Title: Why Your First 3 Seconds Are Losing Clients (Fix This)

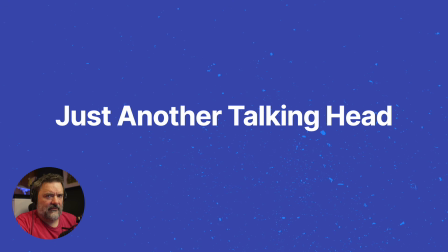When I got up yesterday, I screenshotted a few videos that came up in my Instagram feed.
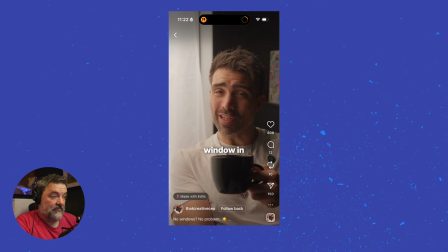And this was the first one, a man talking to the camera.
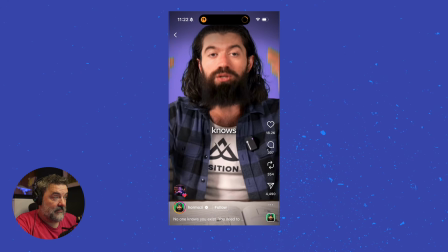This was the second one, a man talking to the camera. Here's a man talking to the camera.
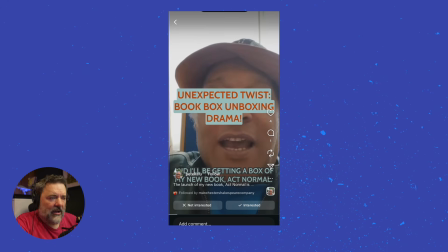And another man, I think, behind some text talking to a camera. There's a man talking to a camera.
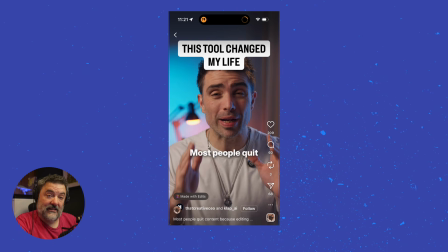Man talking to a camera in that same size shot, and it goes on and on and on.
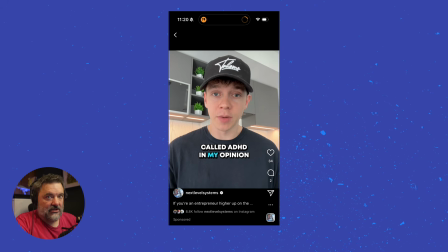So the thing that we need to try and do is to stand out. So when people start that scroll, they go, well, this is different, because once you squint between all those people, all those first frames, you end up with something that feels a bit like this.
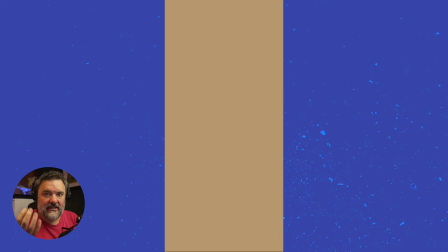So I'm trying to design opening frames that pop.
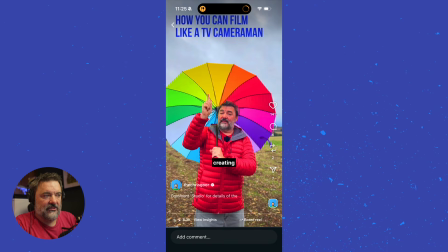So this is why I wear that red coat, and this is the umbrella I decided to wear, because this is completely different from all those other first frames that we've seen. And that's really important, because you might earn a few thousand extra views just by doing that. It is really quite simple, because everyone is looking for novelty, something a little bit different.
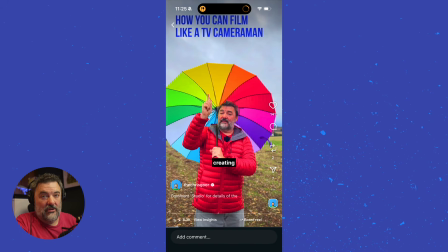And you can do that just by what you wear and the shot choices that you make.
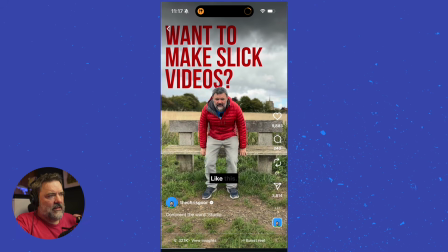Let's talk about that hook writing, which we touched on. So this is my best performing video of late, 321,000 views, and it's an education piece, so it's not going to go crazy viral, but I'm teaching people something.
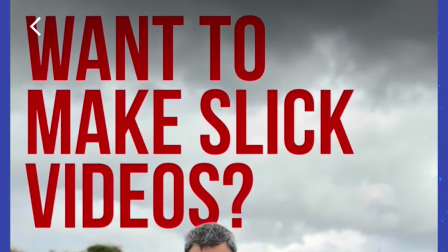But when I say want to make slick videos, well, most people do, and that's what that promise is all about.
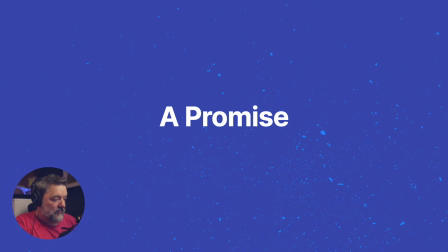We've got to make a promise in the videos. And I was helping someone in my community the other day,
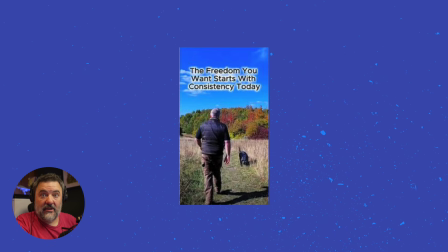because he had a video that wasn't really going that well, and he said, do you have any ideas of how we can change it? And his hook was, the freedom you want starts with consistency today.
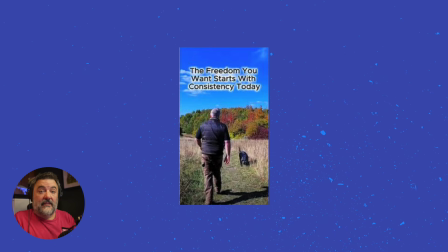Well, when you're saying things like that, I'm not quite sure what that is. And also, it's obviously about dog walking, but the freedom you want, do I really want freedom? And it starts with consistency today.
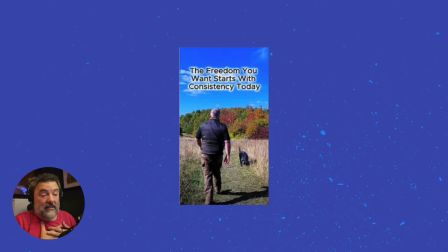So if I was to think about that video, you've already given me the answer, because it's going to be some sort of consistency method. So we tried an experiment where we did some trial reels, and he pitted the original one,
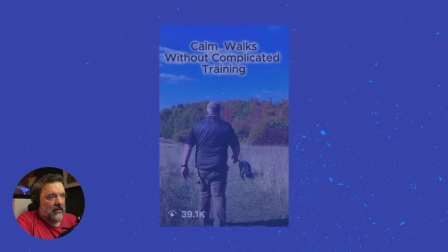against the one that I came up with, which was calm walks without complicated training.
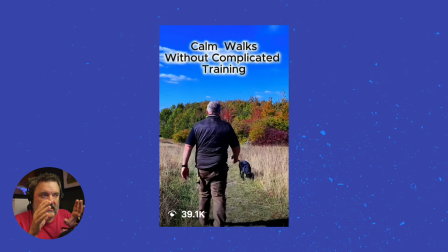So I'm suggesting that people want calm walks, and I'm suggesting that this video is going to give something back by going without this complicated training. So I'm trying to raise the stakes of what you're going to get out of this video and diminishing the problems.
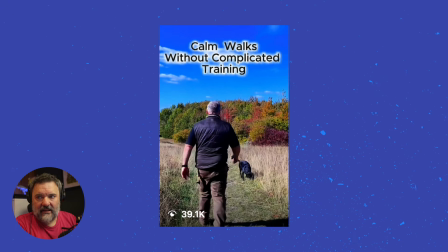So, and that video then went on to get 40,000 views and plenty of leads into his lead magnet, people commenting certain words. But there's also a design aspect to this. The original looks like this,
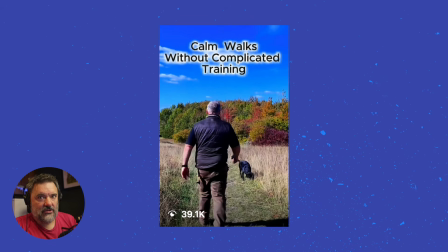but we can use our graphic design skills and our visual hierarchy to make you look at the right things in the right order, because you might look at that and go, well, without complicated training looks big and calm walks is small. So I would start to design this
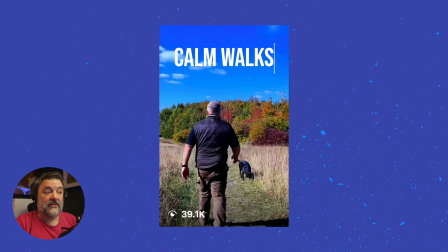by putting calm walks in a big font for a start, so we can see that. That's what we're going to look at first. Then you're going to look at the next thing down, which is smaller, without complicated training.
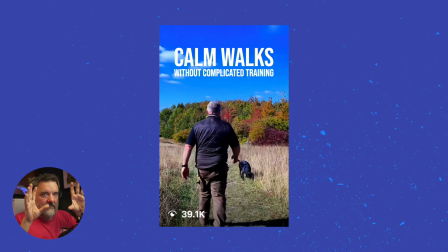And that's going to really be the thing that you'll focus on in the screen. So our eyes will start there, and then they'll move down. But also reducing the amount of text, like the amount of words, will also help those first 3 seconds.
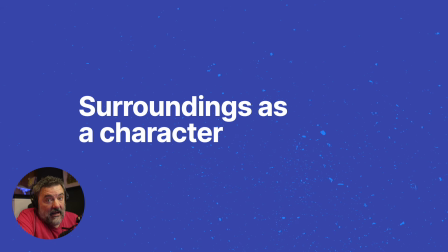And the thing I add into my videos is that the surroundings that you shoot in can be a character.
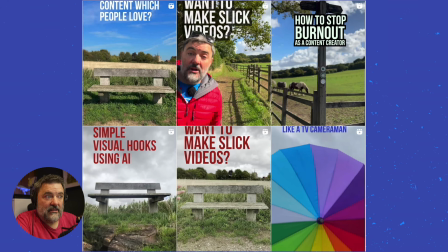So I shoot in the countryside. That bench turns up a lot. It just sets you apart. If you have some kind of space that you film in that isn't the same as most YouTube bros who are sitting in a space exactly like I'm sitting in at the minute, it shows that you've put a bit of effort in,
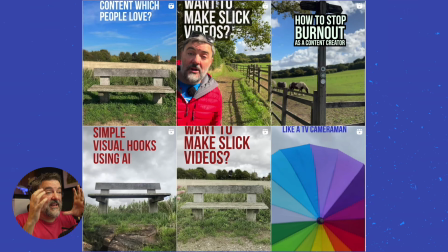and it also gives people a feeling of, well, this is a nice place. And if I'm scrolling past 4 of those kind of dudes every morning, and mine is the 5th video, and it's like, there's a breath of fresh air. That's what I want to get across.
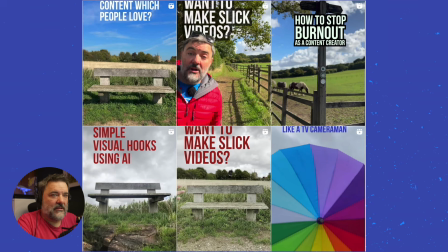And there's another thing that someone in a community that I'm in also spoke about is,
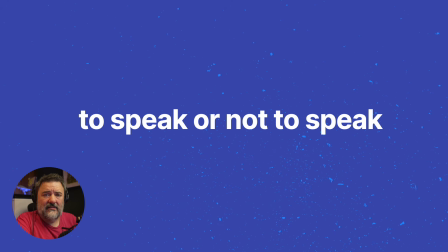do we need to actually speak in the first frame? Can we start a video where it's a little bit more cinematic, something happens, and you can do voiceover, but you might not need to speak down the lens, because that is what everyone is doing.
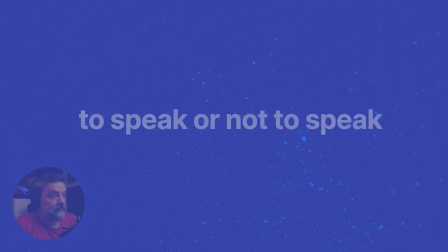So take a look at this. This is an example.
This week, I passed 100,000 followers across all platforms.
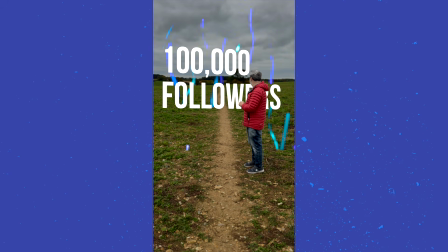But what you didn't see is how many times I nearly gave up getting here.
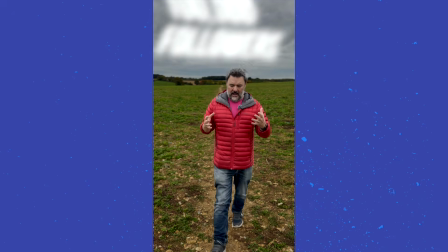There were so many times when I'd spent hours editing videos to get 20 likes,
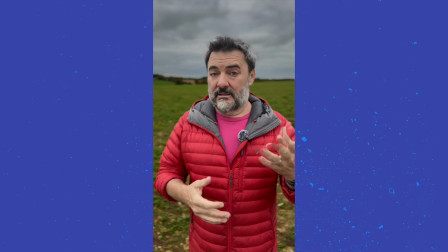and sometimes even no views. And at some point, I thought, this isn't for me.
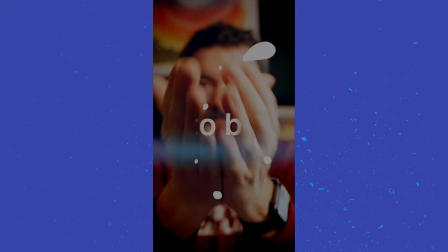But I kept going. And somewhere between those first awkward videos and now, something clicked.
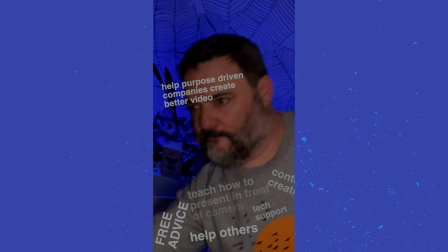I stopped trying to go viral and started trying to help.
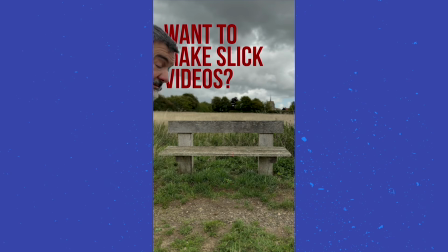And that's when everything changed.
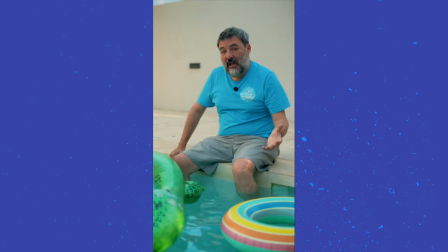Because when you focus on helping people instead of hacking the algorithm, you build something that actually lasts.
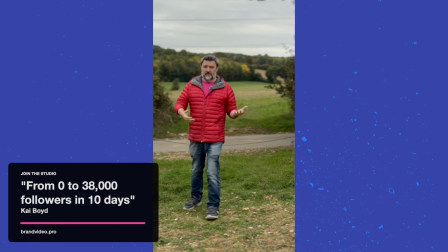So, thanks to the old Chris who started this whole experiment.
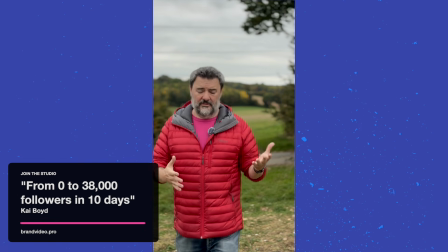Thanks to my wonderful wife who I've dragged along this journey.
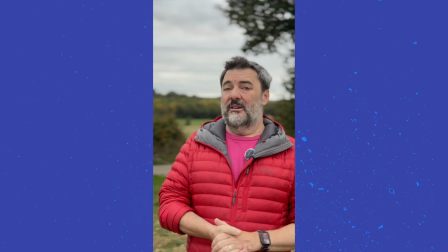And thanks to our amazing daughter who now wants her own YouTube channel.
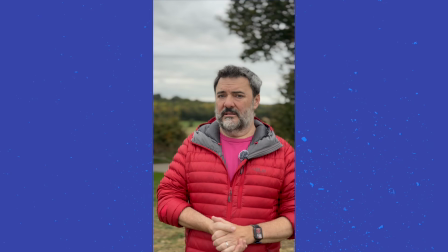But I do wish I'd started sooner. So if you're watching this,
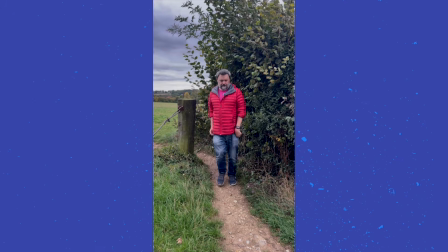start today or keep going, because 1 year from now, you'll thank yourself too.
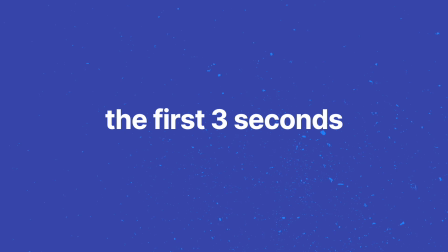You've got this.
Now, I thought it'd be quite good to have a look at some content that I've woken up to and really enjoyed in the last little while and figure out why it works so well. So let's take a look. This is the first one. Let's just watch those first 3 seconds. Now, would you have scrolled on or would you have waited? Because this is Bradford,
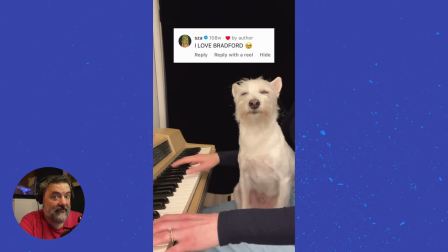and he is very different to your average man just speaking to the camera, and this is the entire clip.
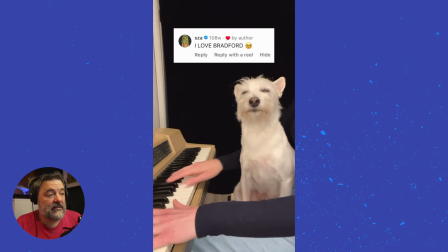And it's just something different.
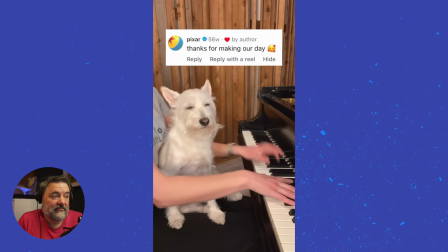It seems so refreshing because, you know, we all like looking at dogs, but
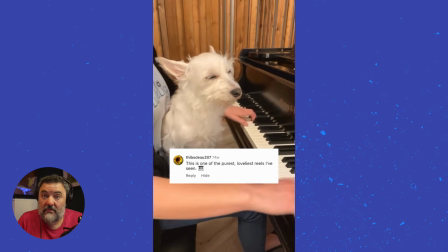this account has gone big because people just want that escapism.
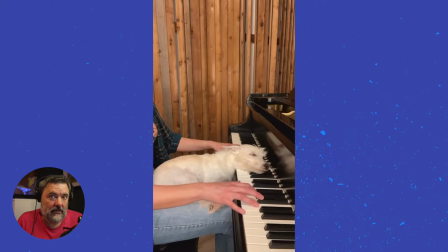We kind of forget that content is entertainment.
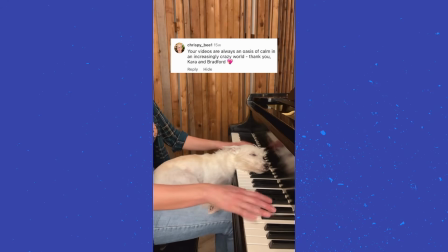So let's do something that is entertaining.